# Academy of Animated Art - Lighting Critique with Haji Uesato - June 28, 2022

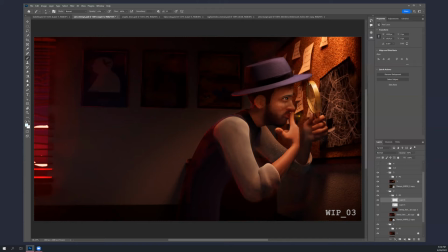[16:15]
so I think the only way to do this because because of his hat is really to just is bring a light closer in um that will sort of affect this whole area hopefully and as he moves in and out of it you'll have to see what it does but you want him at
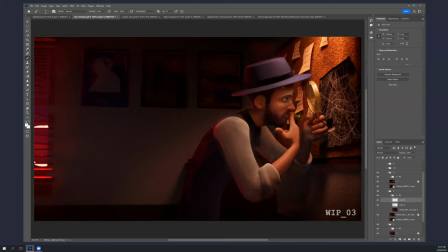[16:32]
about this level you know unfortunately his arm is still a little bit bright actually because it's you know his face and maybe his hand in the magnifying glass should be you know the if not the brightest thing the most the thing that your eye gets drawn to the most which doesn't really happen
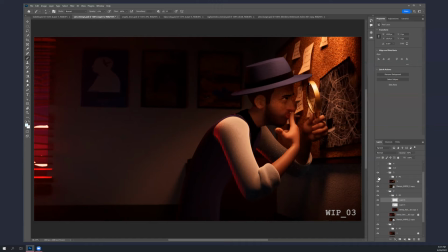[16:52]
in this because you're looking at his sleeve too much and his face is kind of disappearing all right um but i mean it's a lot of progress It's looking good.
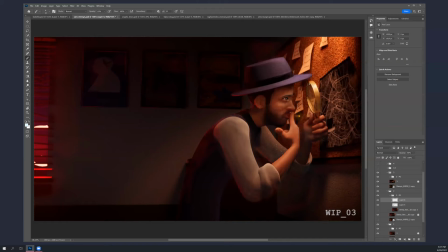[17:13]
There's, you know, a couple things you can do, like in general, clean up his eyes, get that ding in there, make sure you can see a little bit of color in the iris, light that cigarette up, it should be really bright. And, you know, if you can animate it, either in comp or with light on it, that'll be pretty cool.
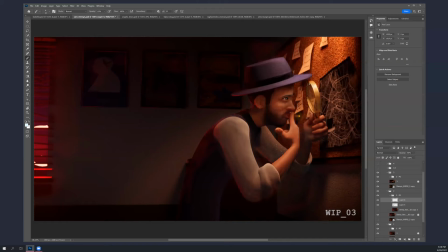[17:31]
You know, especially right here when he's taking a drag on it. You know, it's possible that this whole area is dark enough that if you tie the light to the end of that cigarette, you might, you know, catch a little bit of color or speck from it,
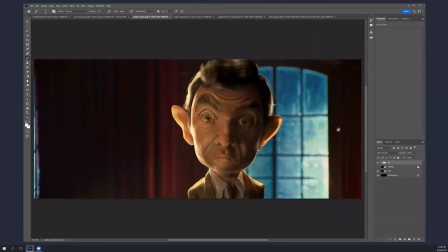[17:48]
from that source, because it is a very bright source, even though it's very small. All right, cool. So, Angela, hey, how are you? So, I see you're doing the bean thing.
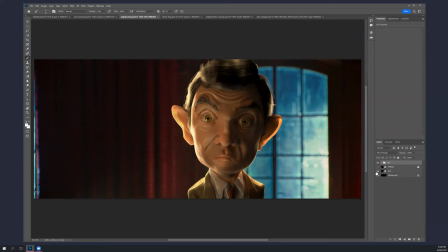[18:02]
Yeah, I started the character lighting course, and I chose Mr. Bean to light him up.
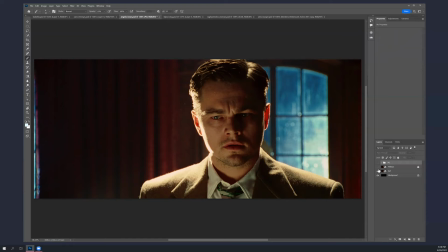[18:10]
So I'm using RenderMan. Okay. Yeah.
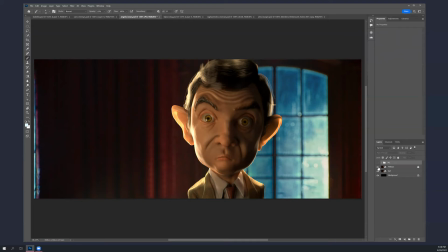[18:17]
Yeah, I mean, I think you mostly have it.
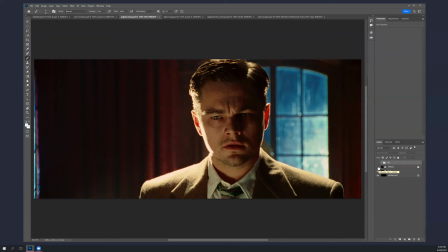[18:21]
You know, I think the reference Leonardo is a little bit more underlit than you have.
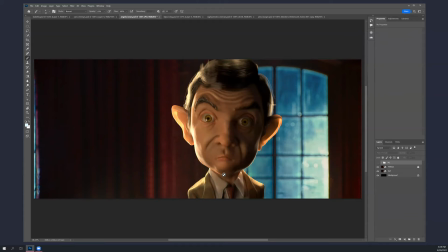[18:31]
and maybe a little contrast here too like do you it looks like you have a light from below as well do you have an underline on it no so it's coming from the side yeah
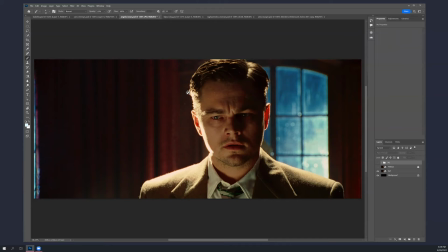[18:44]
yeah okay so i mean when i look at this what what i think is happening here is um there's probably three main lights i mean there's the ambient light in the room right which sort of feels blue like it's coming through that
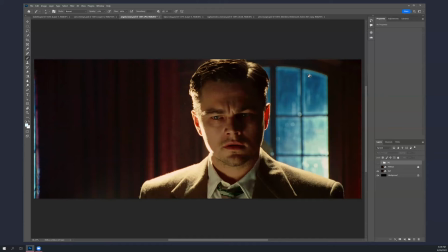[18:59]
and you know the deepest shadows are not black there's still color in them so there's a you know a little bit of blue in here like you can see it making the curtains purple and you know it's probably in his face too you just it's a little harder to see there but okay so there's there's
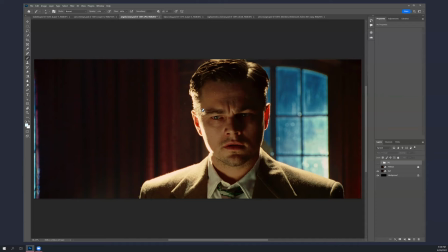[19:18]
a there's a kick on this side which is um pretty much on the side maybe slightly above that's doing at least this very strong thing here.
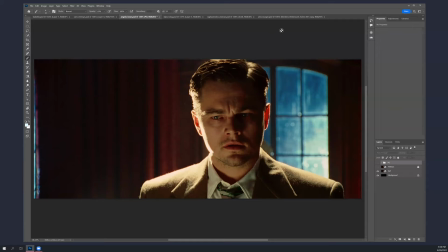[19:33]
And then either there's a separate hair light from above, or there's another rim, you know, a kick on this side, which is a little bit broader, and a rim on this side, which is more right behind him and high.
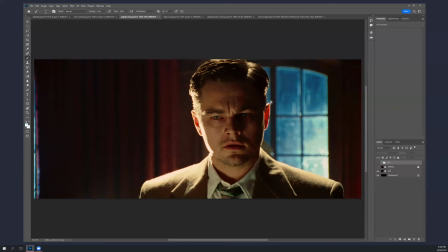[19:47]
It's making, I think it's actually those two lights that's making this happen in his hair, you know, sort of lighting up the fuzz on his ears and his face, and then probably getting his shoulders,
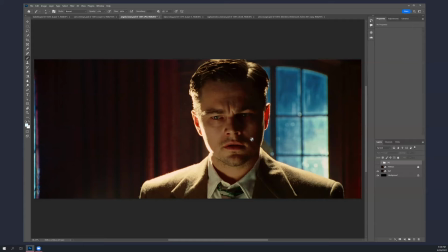[20:00]
both shoulders. So, you know, this shoulder is a combination of the side light and the top light. And then the sort of big motivating one emotionally is this under light.
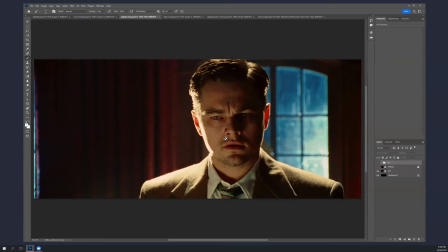[20:15]
So it's not, I don't think it's a bounce from these other lights. I think it's specifically placed because it looks pretty low.
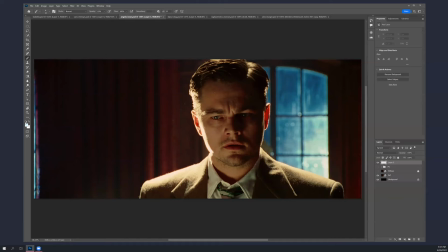[20:24]
When you look at his eyebrows, I mean his eye area,
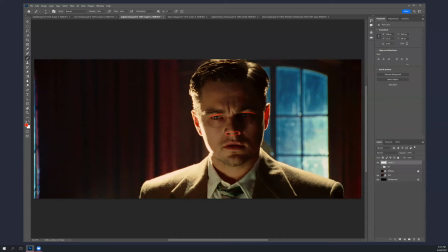[20:42]
that's lit, right? And like the underside of his nose is lit, underside of his lip. and you know the underside of his of his uh eyelid and these eye bags and stuff like his cheek
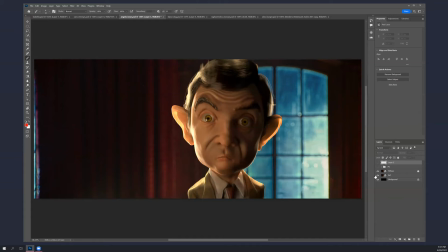[21:02]
is kind of lit like this so yours I think is you know as you said it's pretty much coming from here um I think you can go further with the under lighting something like this
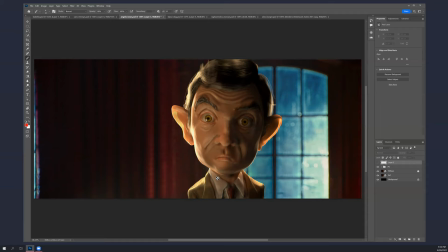[21:22]
like mimic that other light and have it really kind of be you know not straight up but but much more um dramatically uh underlid so
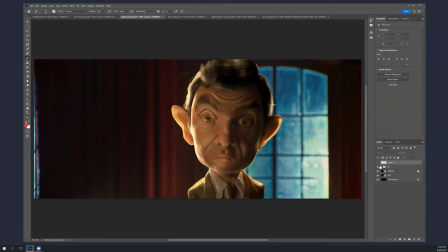that the like the undersides of his of his brow and lids and especially like like look at look at leonardo's
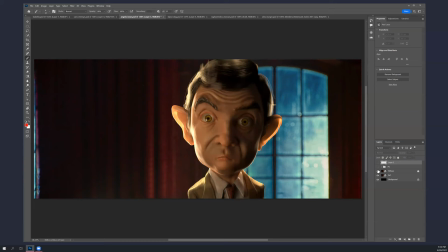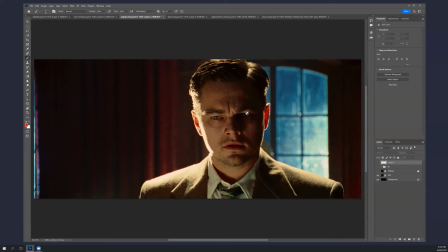[21:57]
you know the underside of his nose and the underside of his eyebrow
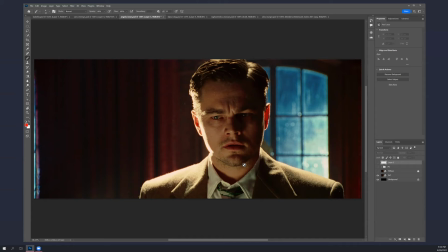[22:10]
so that's that's kind you know in this furrowed brow it's all you know underlit so that's that really you know tells you where the light's coming from so give that a shot okay all right cool Thank you.
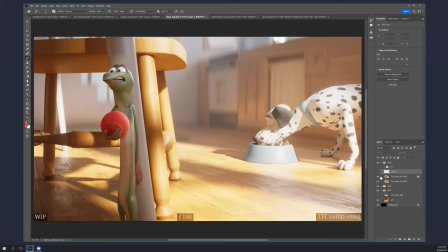[22:24]
Sure thing. Okay, Bitbull. This was last week, this week. Yeah, I think the table leg is much better. I see you added blue.
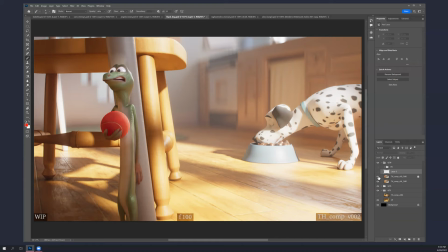[22:40]
I think, you know, this is starting to feel a little desaturated and washed out now over here.
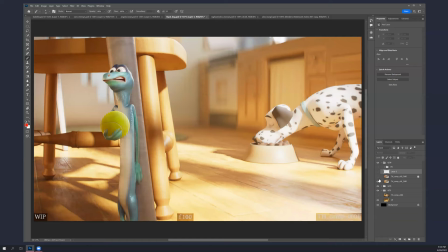[22:47]
I'm not sure if you have a lot of haze back there or if it's, or what's causing that. I mean, I guess there's a little bit of it here too. Maybe when you shifted it, it just feels foggier. You know, I don't think you want that really.
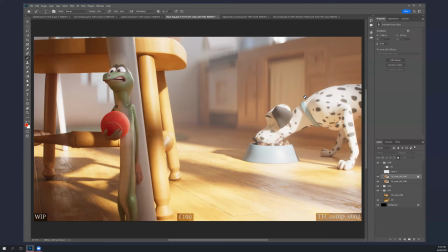[23:04]
I think, you know, this background can, sorry, the cabinet can probably get a little bit darker. and, you know, maybe a little warmer. I don't know.
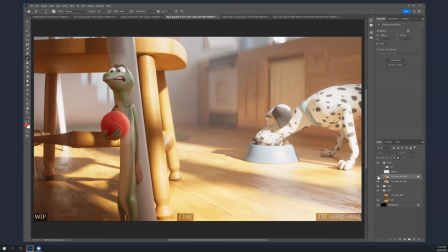[23:21]
But, yeah, I mean, he feels foggy, the dog. I mean, I think the bowl color is much better. That definitely helps. The spec on the dog food does make it feel like chocolate. but maybe you should break that spec
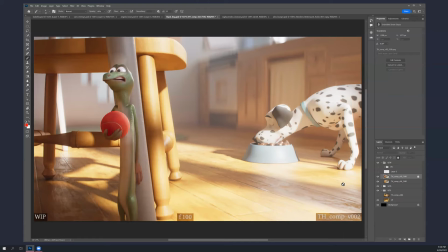[23:41]
up more with some high-frequency noise so it feels more needy, I guess. Maybe the color too, maybe throw a little bit of red noise in there or something.